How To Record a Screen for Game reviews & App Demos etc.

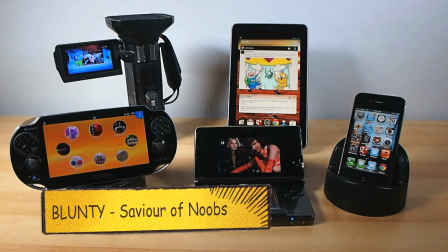Hello again, I am Balunty. Seems every time I review a gadget with a screen on it, portable game consoles and smartphones and the like,
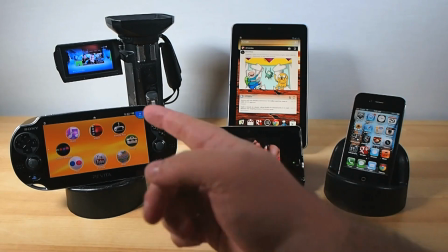I always get a fistful of folk asking for advice on how to record a screen properly because they say when they try it,
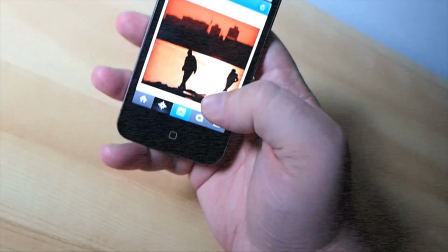it looks like this, all washed out, or this kind of wibbly garbage, or my personal pet peeve, the little island of light in an inky ocean of nothing with mysterious dark matter blobs passing by.
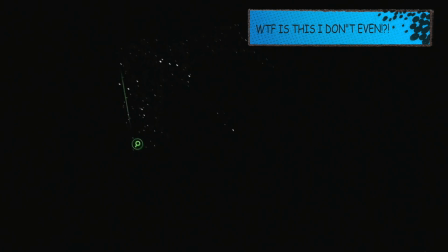Eww. Bad video. Looks ugly. Is distracting. No.
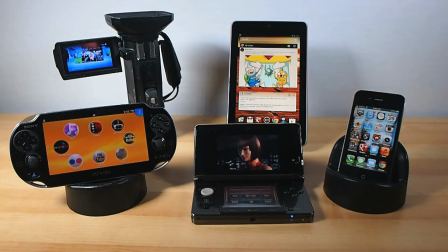But getting it right is actually very easy. Just four simple steps to a clean clear screen scene for your videos.
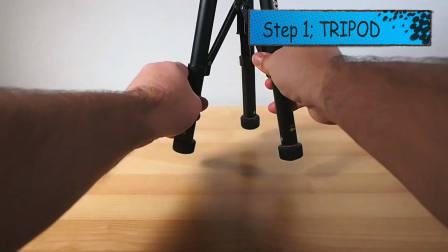Step 1. Get a tripod. This is not optional. This is not a mere suggestion.
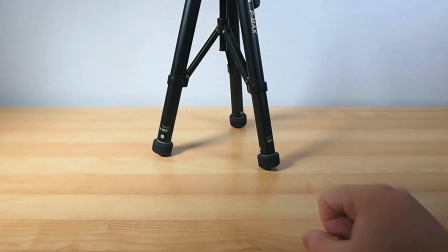I am God all blonty and this is my first commandment. Thou.
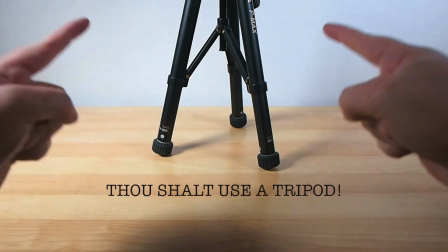Shall. Use. A. Tripod.
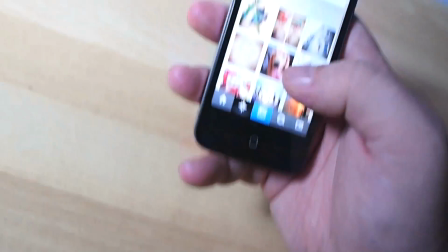There is nothing that screams amateur knob-gobbler noob faster than someone trying to demonstrate a gadget with one hand while the
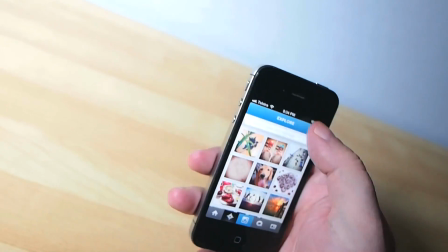other is trying to hold the camera and keep it pointed in the right direction and keep it focused and the very fastest way to create out-of-focus jittery,
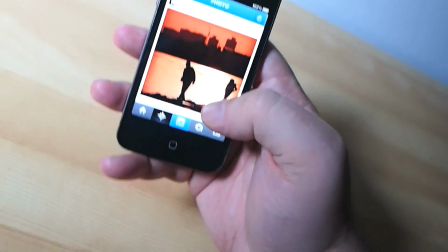blurry, unwatchable eye rapey footage that no one with even moderate eyeball function will want to watch.
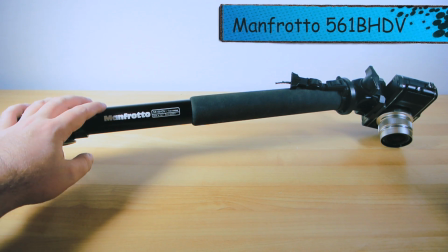When I'm doing tabletop demos and reviews, I actually use a Manfrotto monopod, a 561B HDV to be specific.
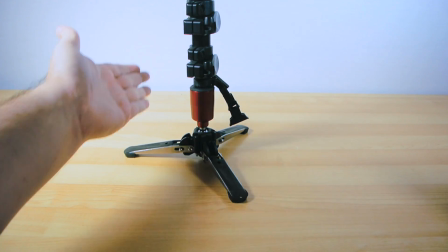It's got these little feet so it can stand steady all on its own, unlike most other monopods.
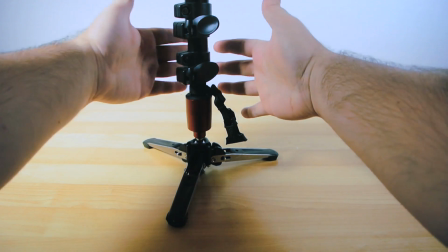So when I sit behind the camera, my legs can easily sit either side and my arms don't have to stretch around a more space greedy tripod.
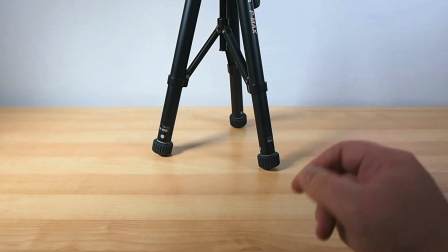Failing the presence of a handy dandy tripod or a freestanding monopod, another option, which is also the most inexpensive option by the way,
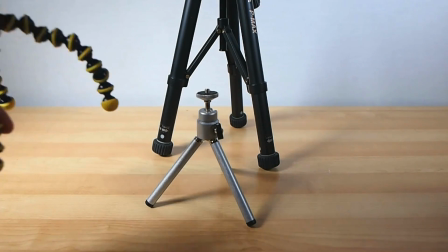is a small tabletop tripod, or better yet, a Gorillapod, which can sit directly on your desk.
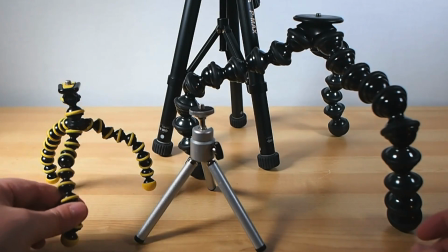I love Gorillapods, and I have a small collection of them in the various sizes and models. Just make sure to get one big enough to properly support your camera, and you're good to go.
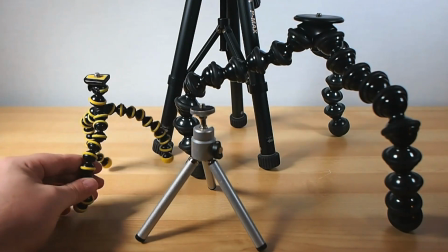You will be a bit more limited in your angles and general camera positioning in this way, but at least it's cheap.
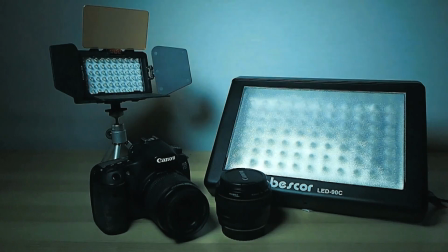Step two is lighting every camera.
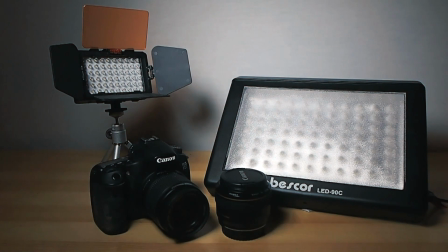No matter how good, bad, cheap, expensive, fancy, or simple, will do better when the subject is properly lit. Once more, this is not optional, not a mere suggestion, this is commandment number two.
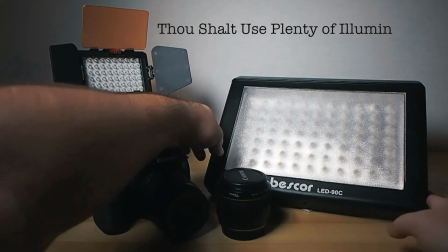Thou shalt use plenty of proper illumination.
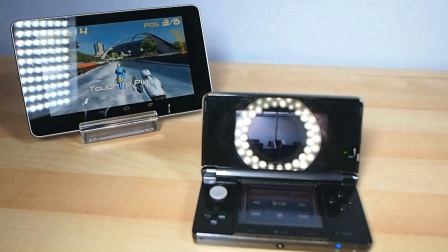When filming screens, reflections from your lights are usually an issue, so I usually use two lights, one off to either side.
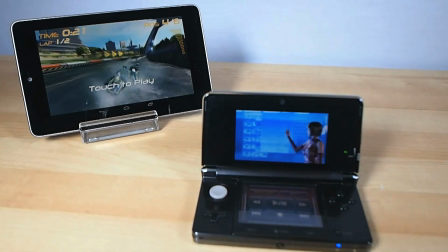This will flood the tabletop with a nice even light and help keep reflections at bay.
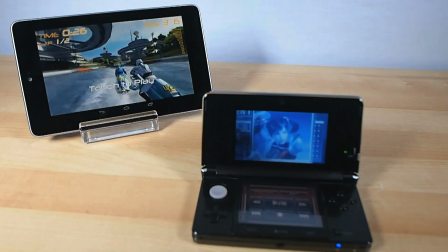You can place one light slightly further away to maintain a nice soft natural shadow if you like.
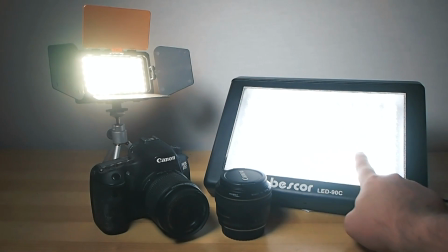I usually use a couple of inexpensive LED panel lights, or my trusty roto lights, but I've also used basic desk lamps as well.
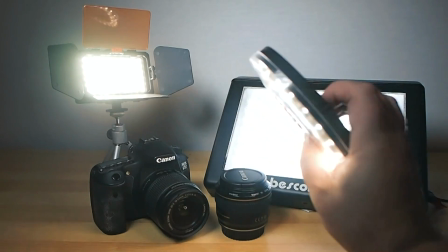The type of light isn't as important as simply getting a good, bright, even coverage.
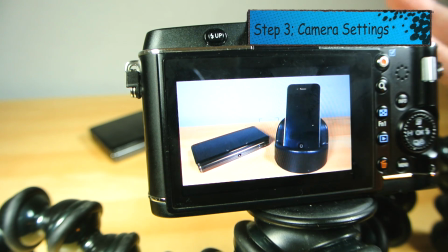Step 3. Set up your camera. Ideally, put it in a fully manual mode.
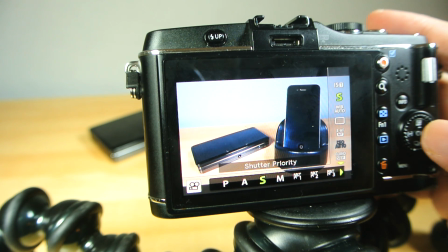If you can't go full manual on your camera, shutter priority mode is the next best bet for this particular situation.
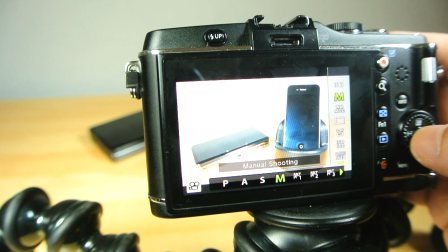I'll explain exactly why in a moment, but it's usually marked on your mode dial or menu with an S for shutter or TV.
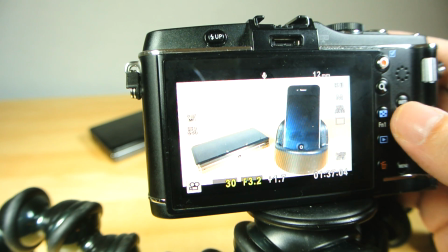Why TV? Well, it stands for time value and is a hangover name from camera days of yore.
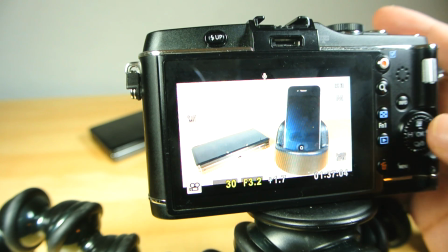Don't worry about it, just use it. Any kind of automatic mode is the devil for this kind of work.
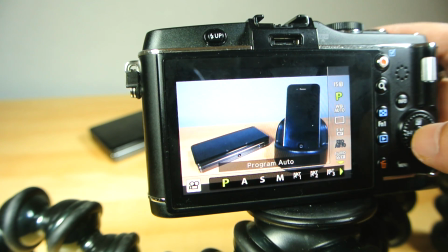The dark lord of lies and frustration sent from the stinky bowels of bad YouTube videos to ruin your day.
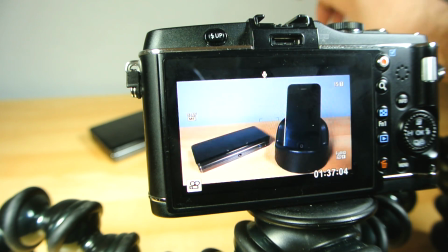Because if you're in auto and your hand moves in front of the screen, for example, or the content displayed goes from very bright to very dark,
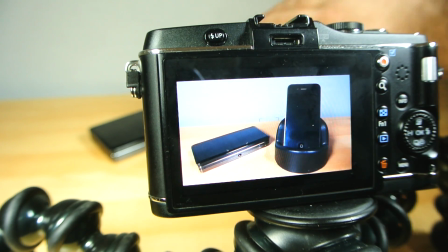your camera will probably start trying to compensate and all you'll get is a flickery,
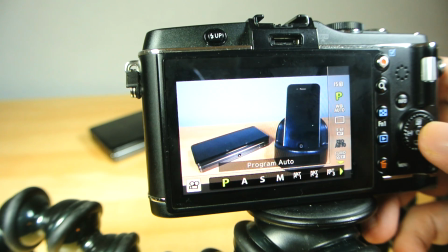ugly video as it dips back and forth, bright and dark. So check them off. Shutter speed, locked down.
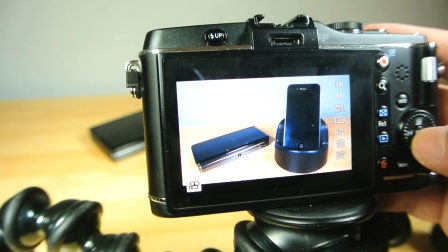Lens aperture, locked down. And your ISO sensitivity, locked down.
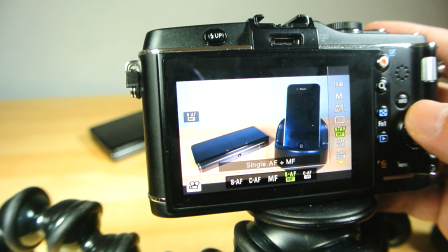If you're unfamiliar with how to get your camera to do this stuff, pick up your user manual and start reading.
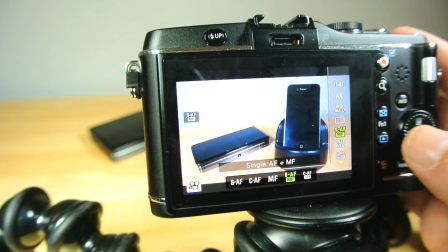You'll only ever get the best out of a tool if you know how to use that tool properly. This includes cameras.
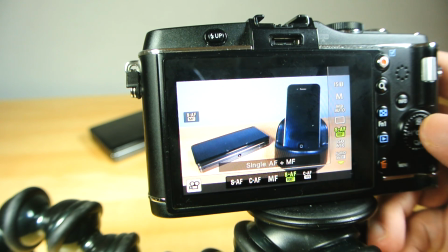This also goes for focus. Lock it down in manual mode if you can.